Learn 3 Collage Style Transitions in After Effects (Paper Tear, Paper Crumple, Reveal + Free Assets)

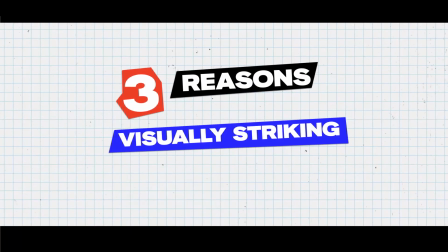0s
Collage animations are powerful for three reasons. They are visually striking, easy to understand, and the most important of them all, they are relatable.
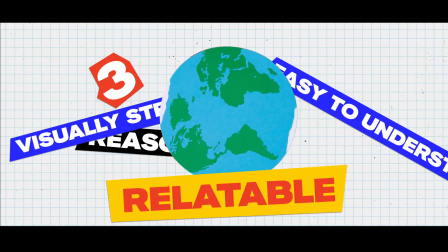8s
Because no matter which part of the world you come from, we've all tried to make collage as children.
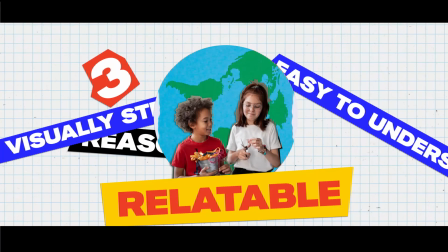13s
And this makes collage style videos attractive to a very wide audience.
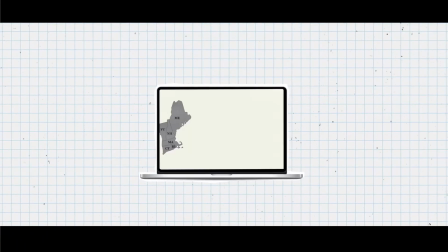18s
So if you're not using this super engaging style in your content, you are definitely missing out.
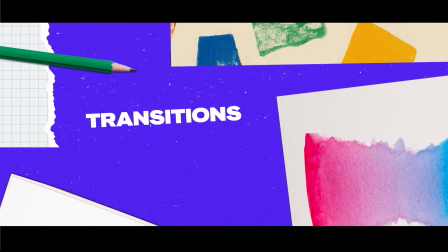22s
But what really makes collage animations pop are the transitions. When done right, they can make your videos stand out in a sea full of content.
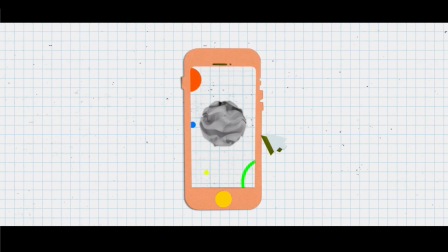32s
Today, I'll show you 3 easy, eye-catching collage transitions. No plugins, no paid assets, just After Effects.
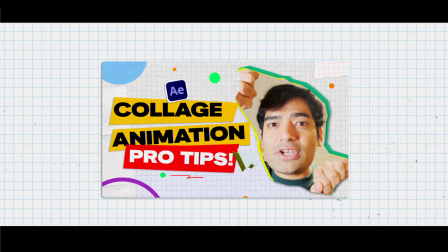40s
This video is a sneak peek from my full collage animation pro tips video. Make sure to check it out from the card above.
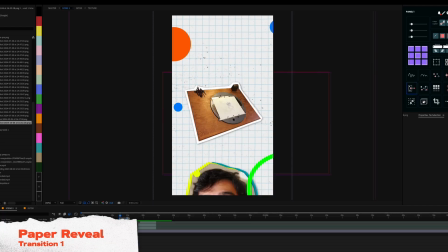46s
Now, let's dive in. So the first transition that I'm about to break down is at this part of the video,
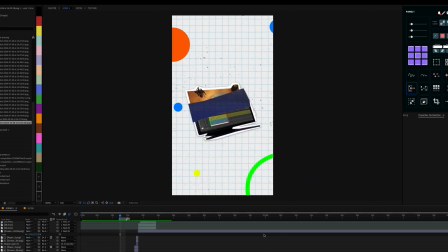53s
which is basically a paper crumple reveal of an old animation light table that is transformed into a new Wacom Cintiq. So I'm going to open up this composition and let's take a look inside.
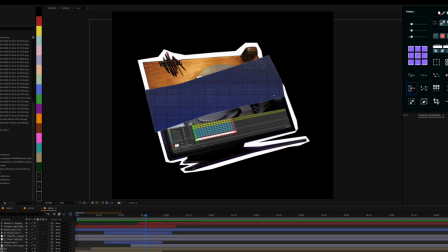66s
So here we have the animation, and the main components are the layer in the bottom, which is the animation light table, and the layer on top,
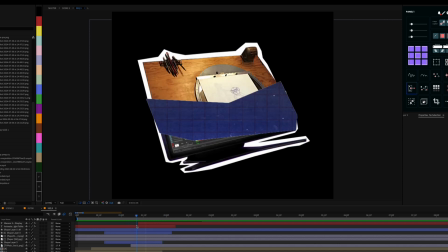74s
which is the Cintiq, but also this middle kind of paper texture that I have built using this paper texture.
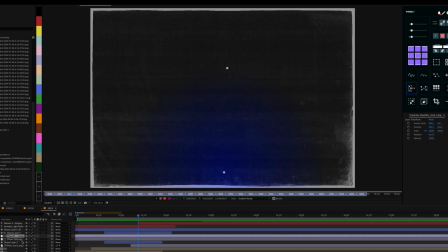82s
So I've got a grainy gradient blue texture on this image,
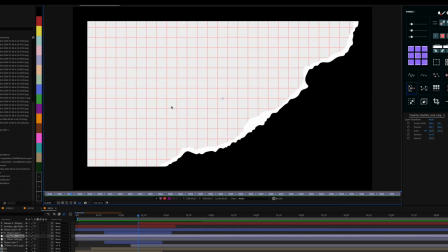86s
and I also have this kind of scientific paper texture that I combined to create this style.
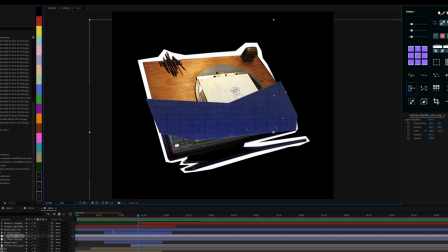93s
And when I look into the shape that I used,
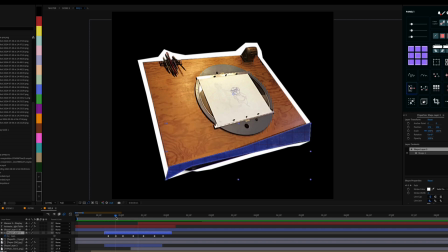96s
you're gonna see that it's basically just a shape that has been animated using path properties. And I also used the keyframes as hold keyframes, so it gives me that kind of handmade motion. That's how paper actually behaves when you apply pressure on it.
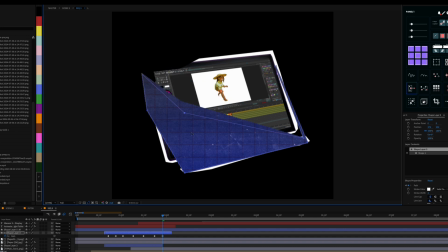112s
And the way I set this up is that I start very small and then go a few frames ahead and then move it up again. And when I move it up, and this is important, I also move the part of the shape layer below as well, so that it looks like it's changing.
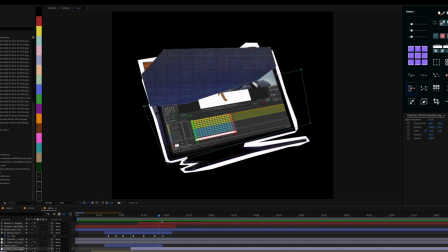126s
Now, the way I achieved this transformation between the image at the top and the image at the bottom is simply
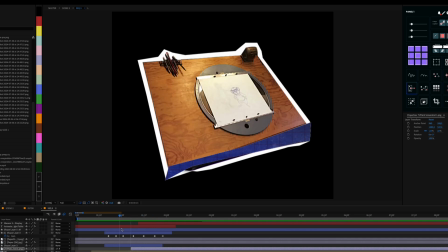132s
by also masking the image at the bottom and animating it along with this paper reveal. So what I basically did was I didn't have to touch this layer on the top, it just stayed, but on top of the layer, I animated this page reveal effect that goes on top of it.
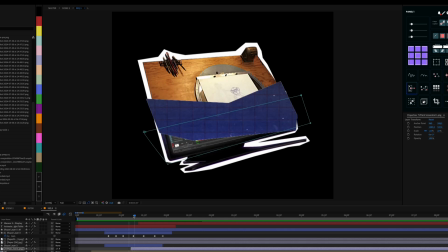147s
However, while I was animating this shape layer opening up on top, I was also revealing the layer in the bottom simultaneously. And what I've done here is, if I open this layer up, you're gonna see a same mask happening.
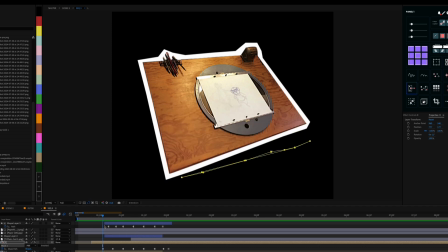161s
So it's invisible here. If you can just look at this yellow mask line, it's totally collapsed.
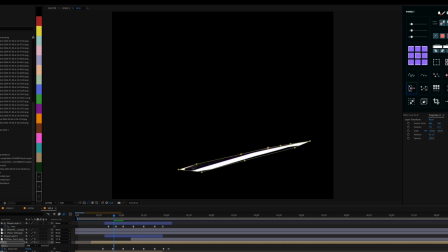167s
And I'm gonna just solo this layer for you guys so you can see exactly what's happening here. As we move forward, I reveal this in the bottom.
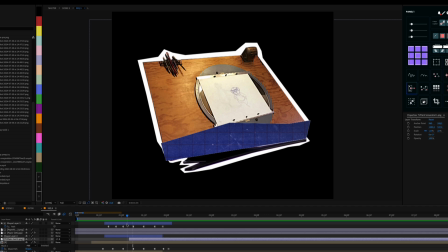175s
It's just an optical illusion, right? And that's a very big part of digital animation.
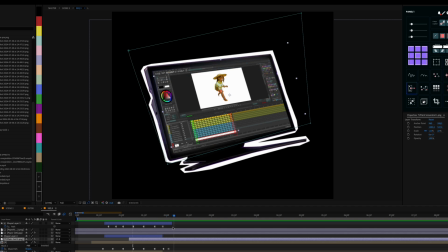181s
There are many things that you can do to augment effects, and it all depends on how good you know your tools,
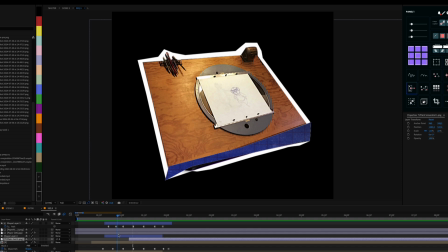188s
how good you know the software, and there are no limits to the way these tools can be used to create all kinds of different results.
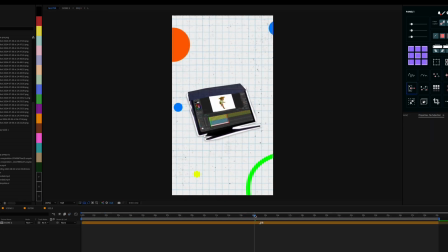196s
The solution is so simple: no effects, no plugins, simply native masking tools that you get when you have After Effects. And masking tools are present in almost every animation software today. So you can potentially even create this effect just with a free animation software out there.
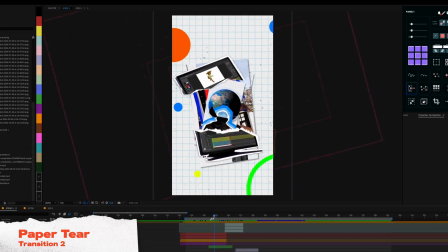214s
The second transition is basically just this very simple tear effect.
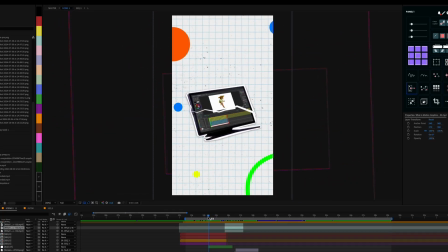220s
So I had the entire monitor in a separate composition. So it's this purple one that you can see. Then I just duplicated it and made a mask around it to make it cut in half, and had another part which was also cut in half, and simply used position properties like you can see here to just tear it away.
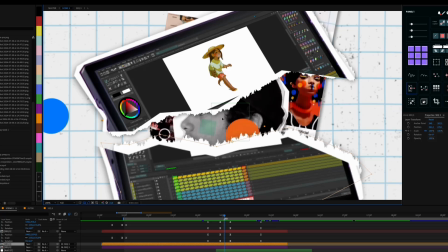239s
I also added this kind of torn paper edges to the composition.
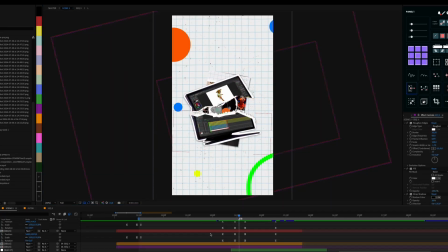244s
I made 2 more duplicates of the composition.